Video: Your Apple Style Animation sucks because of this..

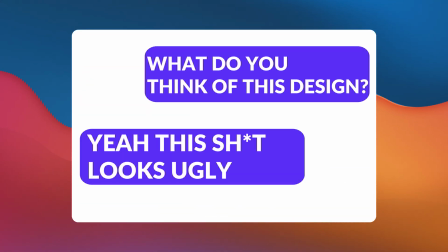[0:00]
This is what happens when you copy the aesthetic without understanding the design. And this is also why your Apple style animation sucks.
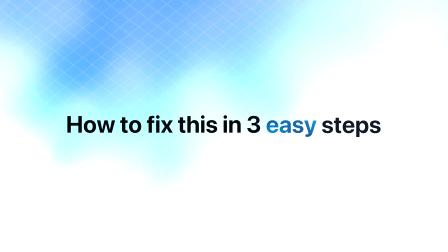[0:06]
But don't worry, I'll show you how to fix this in three easy steps: fonts, spacing, and motion.
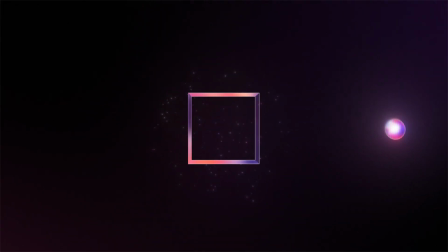[0:12]
So let's start with the first one, fonts. Because most people get this part wrong. Apple uses San Francisco and it works.
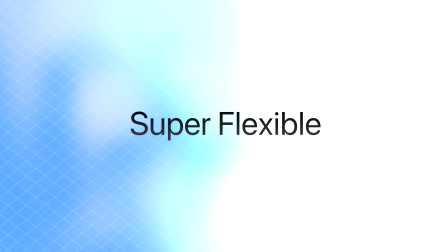[0:18]
It's neutral, modern, super flexible, if you use it right. This isn't about picking a fancy font, it's about using it intentionally.
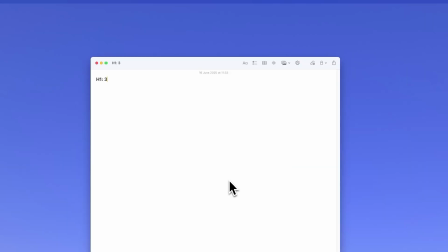[0:25]
Set your size hierarchy, and you can do this by opening up a simple text node. Keep your letter spacing clean, and please stop making everything all caps.
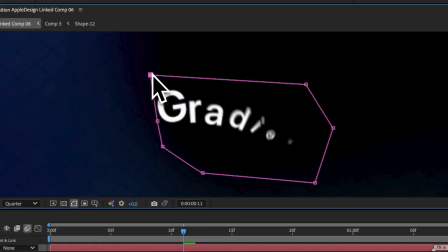[0:33]
Also, you know that cool gradient? Let me quickly show you how that works. Mask your word, duplicate it, click on the layer that you still have open, and change this mask to subtract.
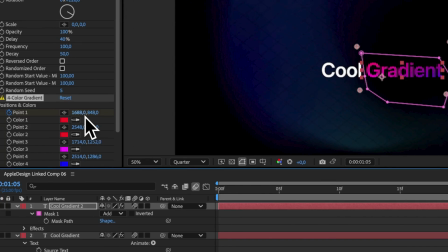[0:42]
Add a four color gradient and bam. And you can even animate the four color gradient. Next, spacing.
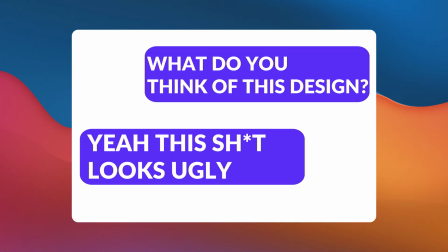[0:48]
Because this looks like it was aligned by a toddler with a mouse. Everything's super close together, zero breathing room, and this doesn't feel minimalistic at all.
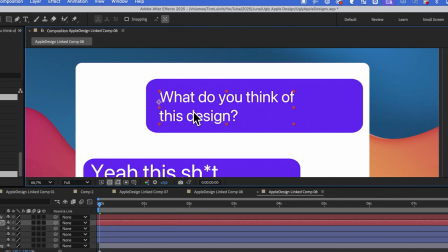[0:56]
Apple style design lives on margins. Give your layout space a breathe, use consistent padding, and you can use an 8-point grid.
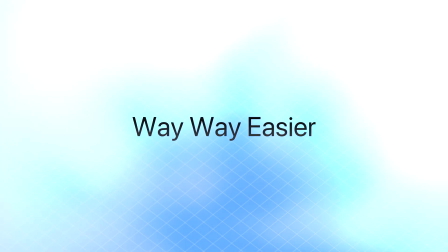[1:02]
That will make everything way, way easier. All right, maybe even the most important one, motion.
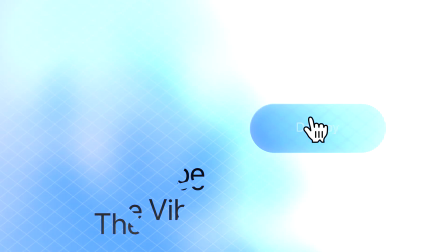[1:08]
This is where most people destroy the vibe. You're not animating, you're just pressing the keyframe button.
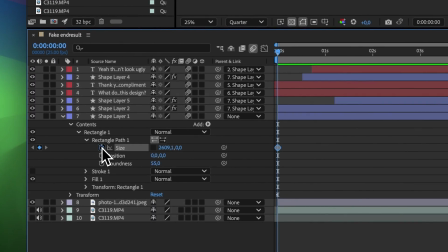[1:13]
So let's break this down. First, easing. If your keyframes are in a straight line, your animation will feel like one too.
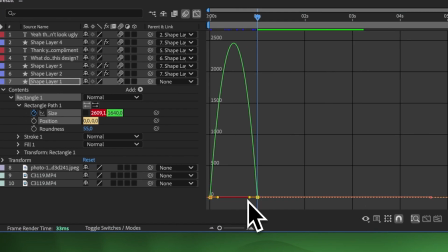[1:18]
So you can use an in and out or a nice custom curve with a little overshoot. And in my opinion, this is like an instant upgrade.
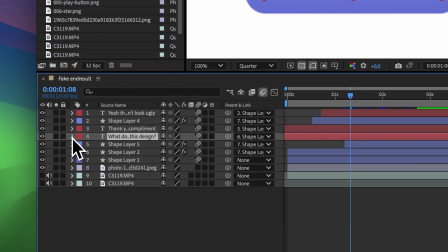[1:24]
Next up, text animation. And here are some of my favorites. So I like the word by word animation.
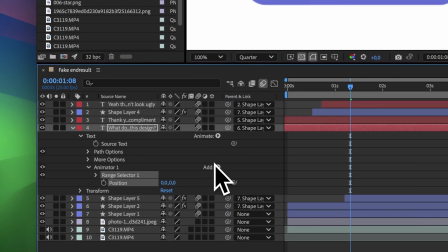[1:29]
You do this by opening up a text layer, click on the arrow next to the animate text, then click on position.
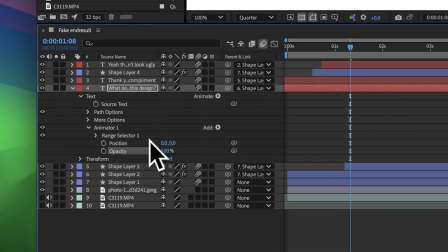[1:35]
Now do the same for opacity. Then open up this animator, open up the range selector, and open up the advanced tab.
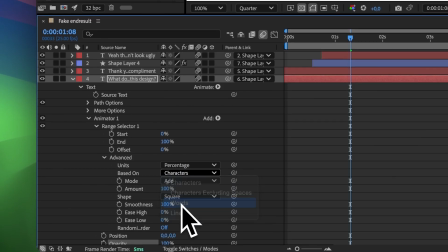[1:41]
Change the based on to words, the shape to ramp up, and the ease low to 100%.
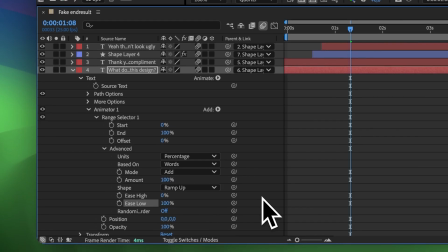[1:46]
Now that we're here, we can change the position to be a bit lower than the text, maybe something like 25.
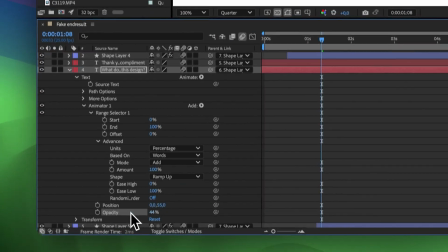[1:51]
Opacity on 0%. And then to animate this all, we're gonna click on the stopwatch next to offset.
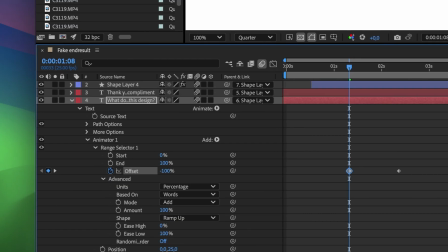[1:57]
I'm gonna set it to -100%, and then maybe half a second to a second later to 100%.
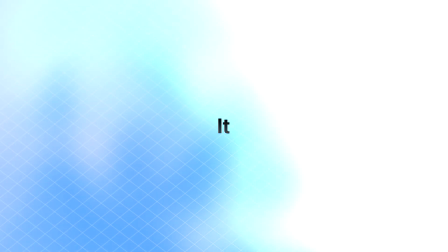[2:02]
But you can also use basic cuts, because you don't have to be scared to not always animate it. As long as the timing is right and you cut the word on the beat, it can look quite cool.
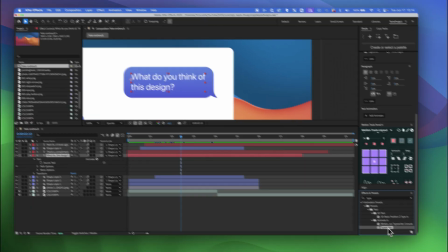[2:11]
And the last one, word by word with a twist. For this one, I'm going to use the built-in preset typewriter. Again, open the text, open the animator, open the range selector, and open the advanced.
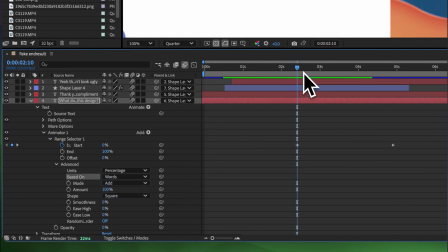[2:20]
Change the base on to words, and now your words will pop up one by one.
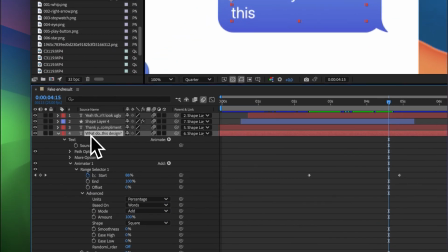[2:23]
The only thing I want to do is go to P for position, set a keyframe on the position, and then every time we have a new word, we move the text.
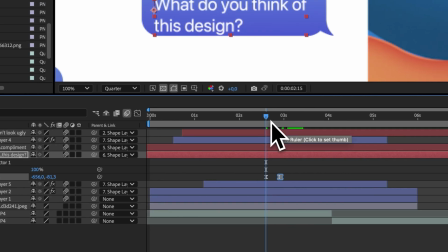[2:31]
Number three, drag out your keyframes. Fast animation doesn't mean short keyframes, so drag them out to give your elements time to exist.
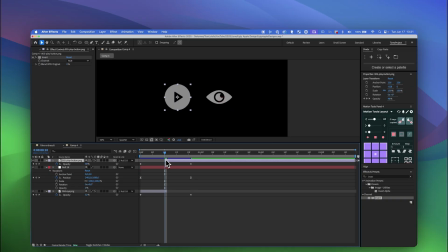[2:37]
Make sure there's continuous movement and let the animation breathe. For match cuts, motion needs continuity, so if something slides out to the right, bring the next thing in from the left.
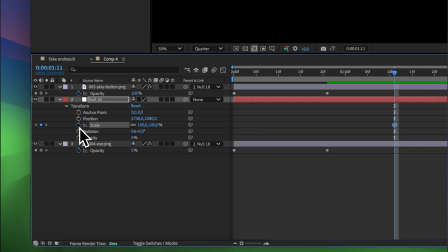[2:46]
That's called a match cut. And you can do rotation, positions, and scales. I always just create a null, link my first element to the null.
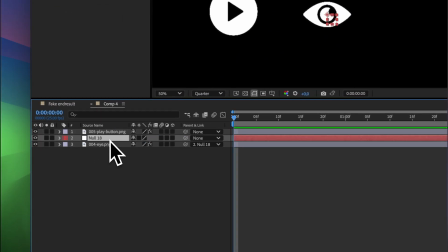[2:54]
I'll create my animation, for example, pressing P for position, setting a keyframe, moving it to the right.
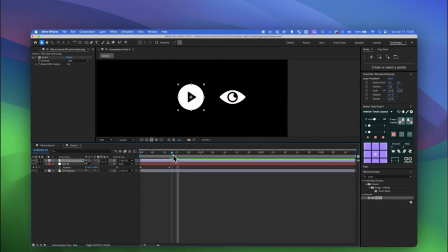[3:00]
And once this is done, I'm gonna link the layer that I want to reveal to the null. Then let's ease these keyframes by hitting F9. And basically where the movement is the quickest, I want to cut off the first layer. And I do this by hitting Alt right bracket. And of course, cut in the layer that we want to reveal. And I do this by hitting Alt left bracket on that layer. And again, you can do this to any motion. And then the fifth one, bounce. Bounce is great until it starts feeling like a trampoline.
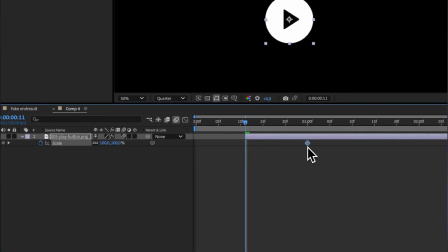[3:23]
So don't overdo this. I'm using a free plugin, Motion Tools. I just select the layer that I want to bounce, press S for scale, click on scale, and then I click on the bounce icon.
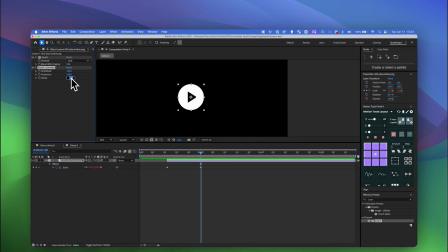[3:31]
And then I keep the amplitude low, somewhere between 100 and 200, and the decay anywhere between 50 and 100.
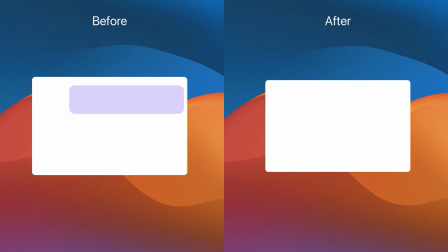[3:37]
Again, don't overdo this. So here's the full transformation again, but now it feels intentional. It feels like it could have been designed by Apple, not someone that tried to copy Apple in CapCut, Canva, or Paint. So if you follow these steps, your Apple style animations won't suck. And to make this even easier, you can have this project file, a 3-hour deep dive of Apple style animation, and the opportunity of me helping you with your Apple designs by joining the Social Creator Club Pro. Link is in the description. See you there. And if not, then thanks for watching.